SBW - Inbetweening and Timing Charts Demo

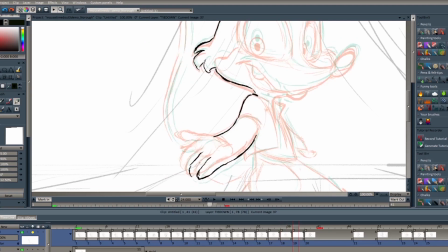When I feel the in-betweens are too small, that's when I switch on the onion skinning or light table tool. This is where I can see my previous and next drawings as ghost images.
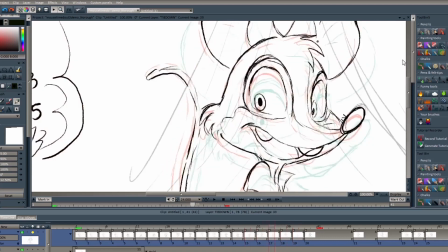transparent images that represent the previous and next frames basically.
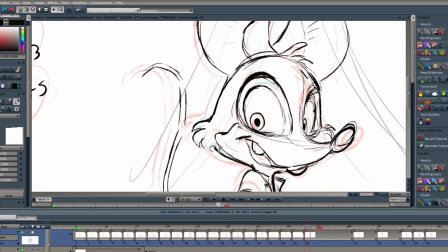So from this point all I can do is pretty much just draw in between the lines literally.
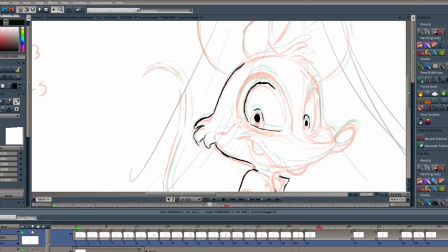I'll still time-to-time flip between my drawings just to make sure some accents don't get muddy but because
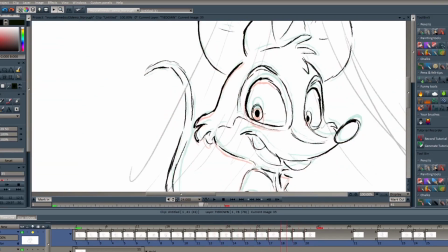the spacing in between the drawings are so tight now relying on flipping alone would just feel counter-efficient.
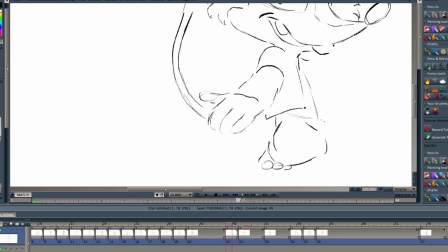So there you have it I flip when the in between drawings are widely spaced from each other and as I get smaller in my in-betweens,
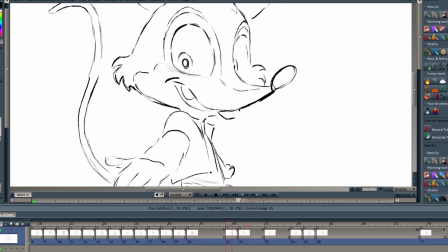and when the spacing gets more narrow, that's when I rely on the light table and onion skinning tool.
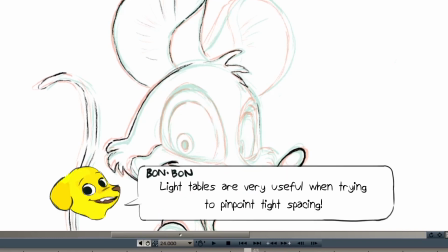It's a rinse and repeat process for every step of the in-between. When the spacing is big, you flip it.
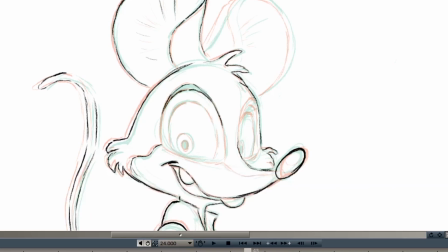When it gets narrow, just use the light table really.
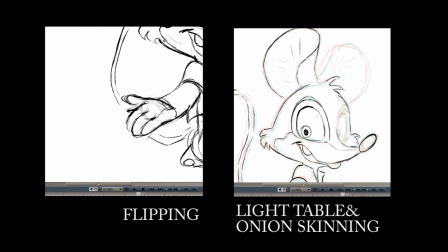So now that you guys have a basic idea of how I in-between, I'm just gonna go ahead and finish the rest of the in-betweens on twos first.
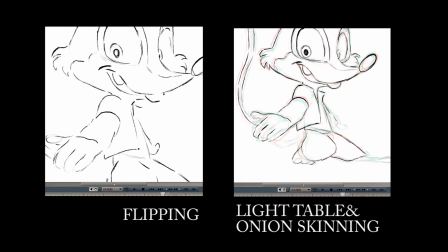Because in-betweening is such a boring ass process to watch, I'm just gonna show you a bit of clips of various stages of the rest of the in-betweens.
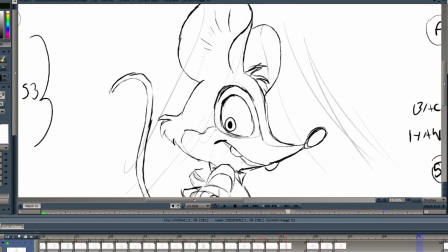Alright so here is a collection of sped up clips of the overall process.
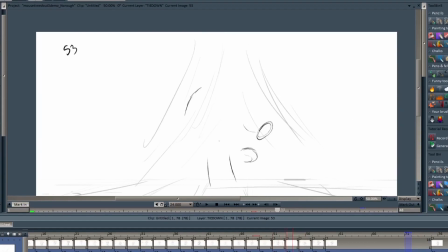I recorded a lot of screen capture of me animating and I feel like talking about each of these steps intricately would be redundant for the whole video.
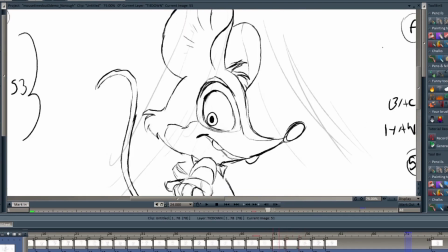so friends of mine have been suggesting that I get a patreon and
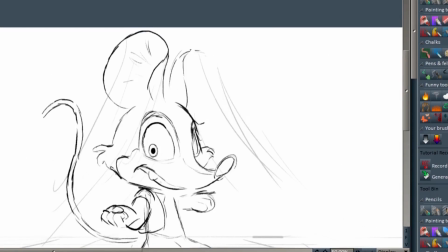have this idea where if people do support the workshop donate and make pledges
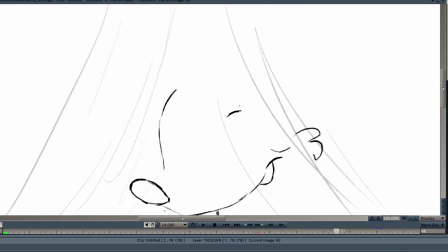they would for example have access to the footage of me animating with no edits
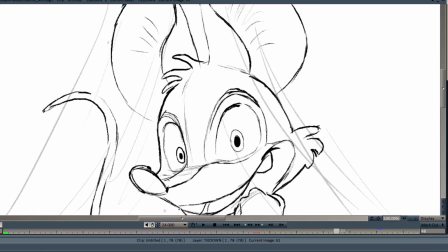and no time manipulation so people would have access to all my
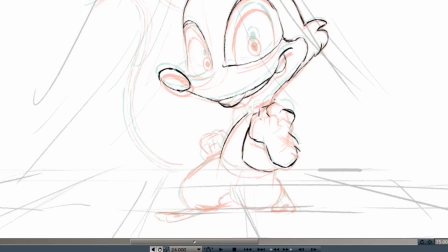recordings of me animating in real time and with little to no voiceover so it's so you're basically gonna get raw footage if I were to do this.
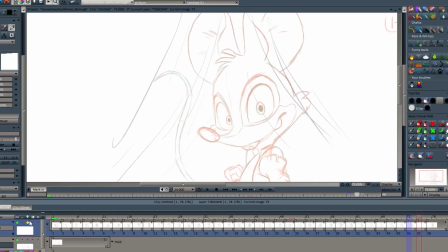What do you guys think of this idea? Would you donate just to see raw footage of my recordings of animation? Please let me know what you guys think. That'll be really helpful for the future. Thanks so much for hearing me out. Anyways, let's get back to it. Alright guys, so after some time, I finished in-betweening everything in twos.
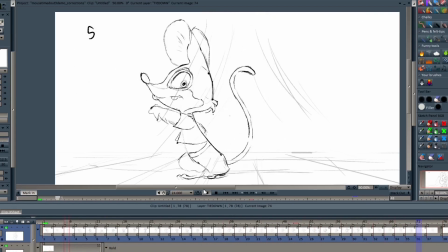And to many, including myself, that would be considered a finished piece of animation already. So as As you can see, I'm previewing the animation with all my in-betweens and twos.
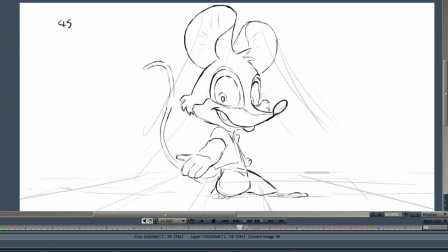And just by looking at it, there are some things I want to change before I in-between some of the things in ones. Personally, I'm not really happy how the transition goes between 33 until frame 39. When he gets to that down post, it feels like the momentum just suddenly dies. There's no slow in or slow out.
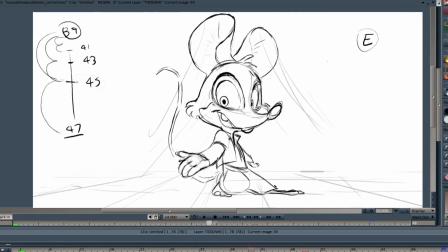It just stops. As I roll through the drawings, you'll notice the stop is really sudden. So I'm telling myself, this thing needs a bit more cushioning. The frame right before 39, where the pose stops, 37 just feels way too evenly spaced. So there are several methods we can implement.
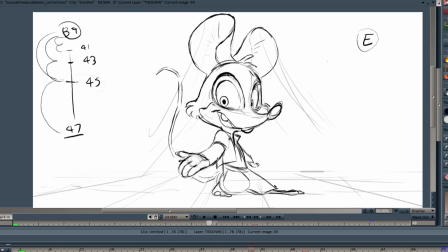One method would be to stretch out the transition so there'll be more drawings for the cushioning, the slow in. That would be my number one instinct if I wasn't really strict with the timing. But that's the thing.
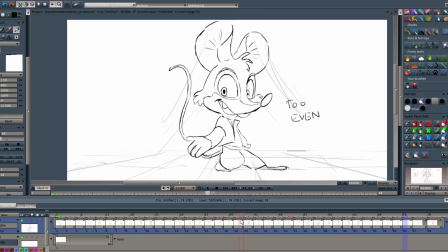I don't want to change the timing at all, and if I do, I'm gonna have to relabel every drawing after this. So I'm gonna do my best to retain the overall timing. This leads to plan B. Basically change the spacing of that one drawing that's bothering me, which in this case is frame 37.
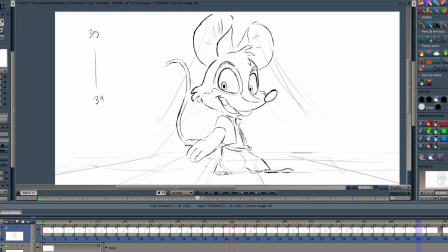So for reference, I'm gonna make a timing chart that'll show you guys what my solution is, what my proposal is. Instead of having to change the timing for everything, I'm going to make frame 37 favor 39.
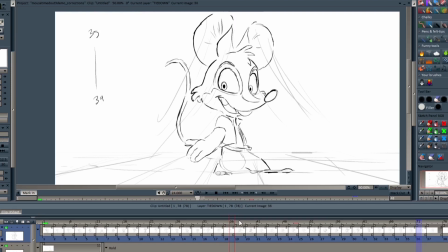So you get that cushioning effect. It's really short, so I'm going to adjust the spacing of frame 37 so it favors 39.
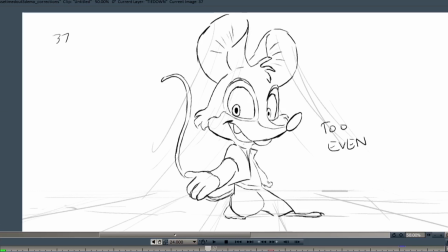And the reason is, one, it slows into this pose, and two, it's going to make 39 read a lot better. Which I felt was way too abrupt in the original preview. So you could do a cushioning in thirds where it favors the last drawing, or you could just do a direct favor which the drawing is basically almost the same
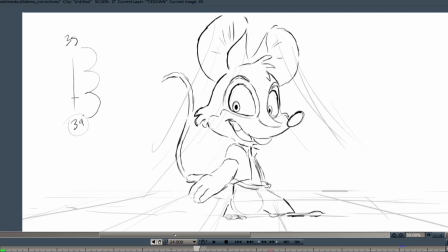as 39 with like a 10% influence of frame 35 your previous drawing.
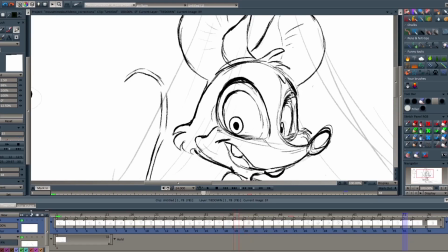I could do a direct favor it'll make things feel more snappy but I kind of do want a bit of that spacing that subtle spacing so I'm gonna go with thirds.
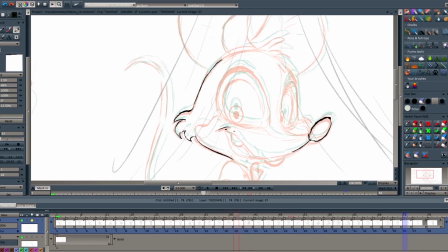Oh and another thing when I do use a light box I do use it for things with very specific spacing or timing, like thirds or favorites. While I would flip, the spacing isn't broad enough,
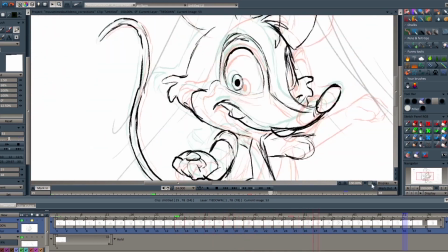so I feel like if I were to flip and add my dots, I could easily mistake it as an even half.
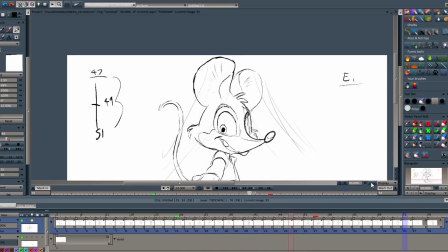So yeah, I suggest using a light table in this, at the same time flipping so you still get to keep track of things like volume, form,
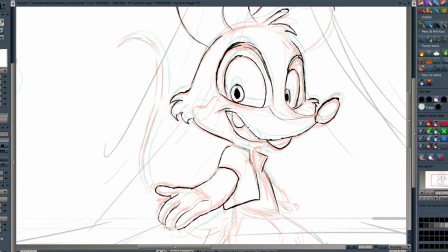and just consistency.
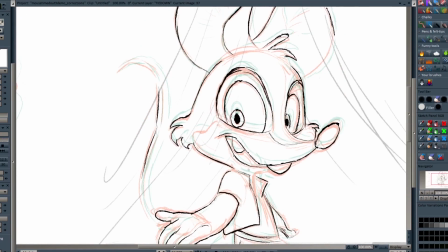Things like thirds and favorites can be really tricky so you know just use whatever works for you in this case just to remind you the reason why I'm doing
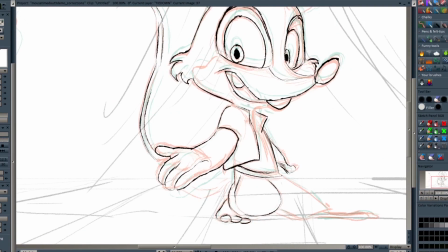this is so that there's more of an ease or more of a cushioning towards frame 39 instead of having that abrupt and I feel
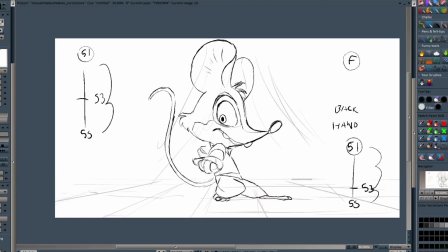like we can achieve a more cushioning effect it'll go by really fast it'll be really subtle so as you can see as I preview it it's the same timing but there's more of a subtle cushioning which is the effect I wanted to go for.
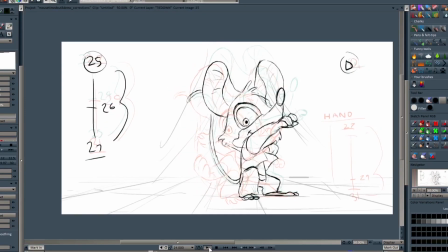The next key correction I want to make is how the ears move between these drawings. The transition or the placement of the ears just snaps to its place and I kind of wanted to drag instead of having it snap.
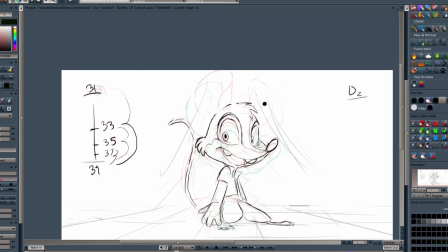It'll add more character and weight to those ears of his. So in scenarios like this, I would sort of eyeball it. I would keep what I originally did in mind because it shows the default placement of the ears at least, but I do want to really play with that overlapping action with those ears.
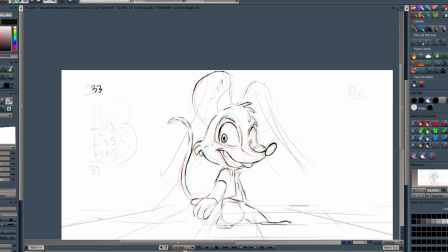So as you can see in my drawings I'm erasing the ears and replacing them and approaching it in a straight ahead fashion. So there's my other note, if you aren't really clear on how the ears or overlapping stuff are supposed to move, just add them later and do them straight ahead.
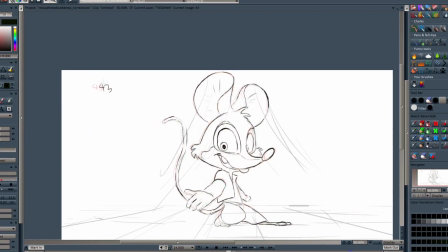It's a more fun method, and I feel like you can really get a lot of the character out by doing this Once we're done, we're in-betweening in ones this time Alright guys, we're nearly done.
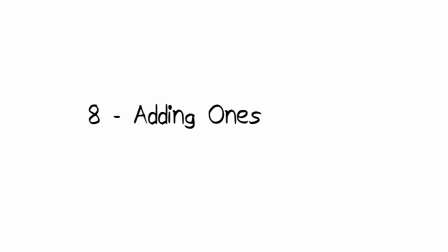There are some in-betweens I haven't done yet And those are in ones.
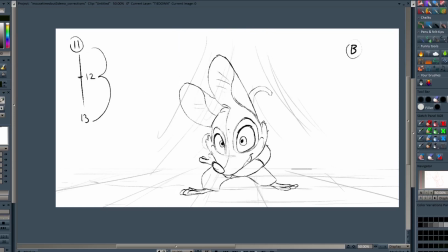If I play the animation as it is right now, it works No ones, nothing, nothing I've actually charted some joints as you can see. We can't add a one in between.
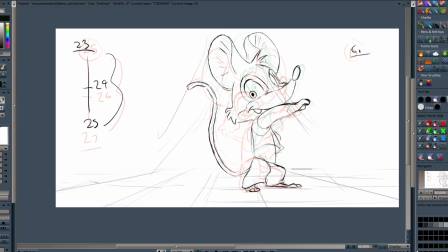So if we look at the timeline, we can just lock that.
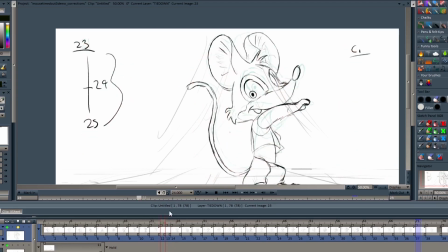24, we can add a new joint in between this 23 and 25.
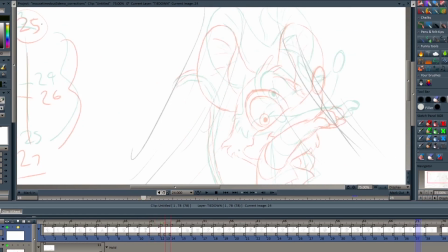Since the movement is so broad, I am going to add a new joint in between. so big and I have it evenly spaced, um, I can just turn off lightbox for this one.
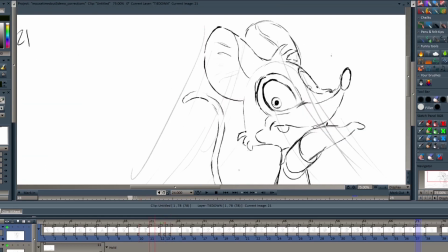Anyways, I wanna talk to you guys about ones in general.
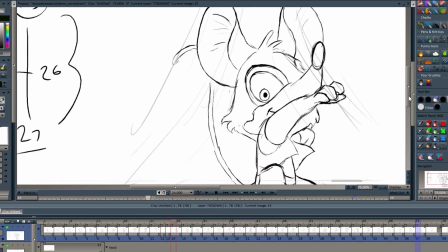While ones can make things smooth and give everything a high production value, you have to be careful on when to use it.
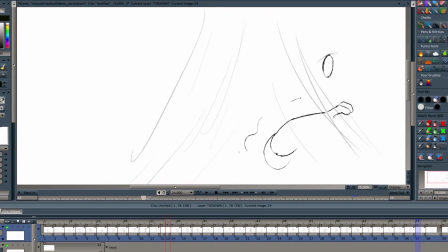Because if you give every drawing that's in twos an even half in ones, like everything, you're gonna get something that feels floaty and that feels like it's moving too much.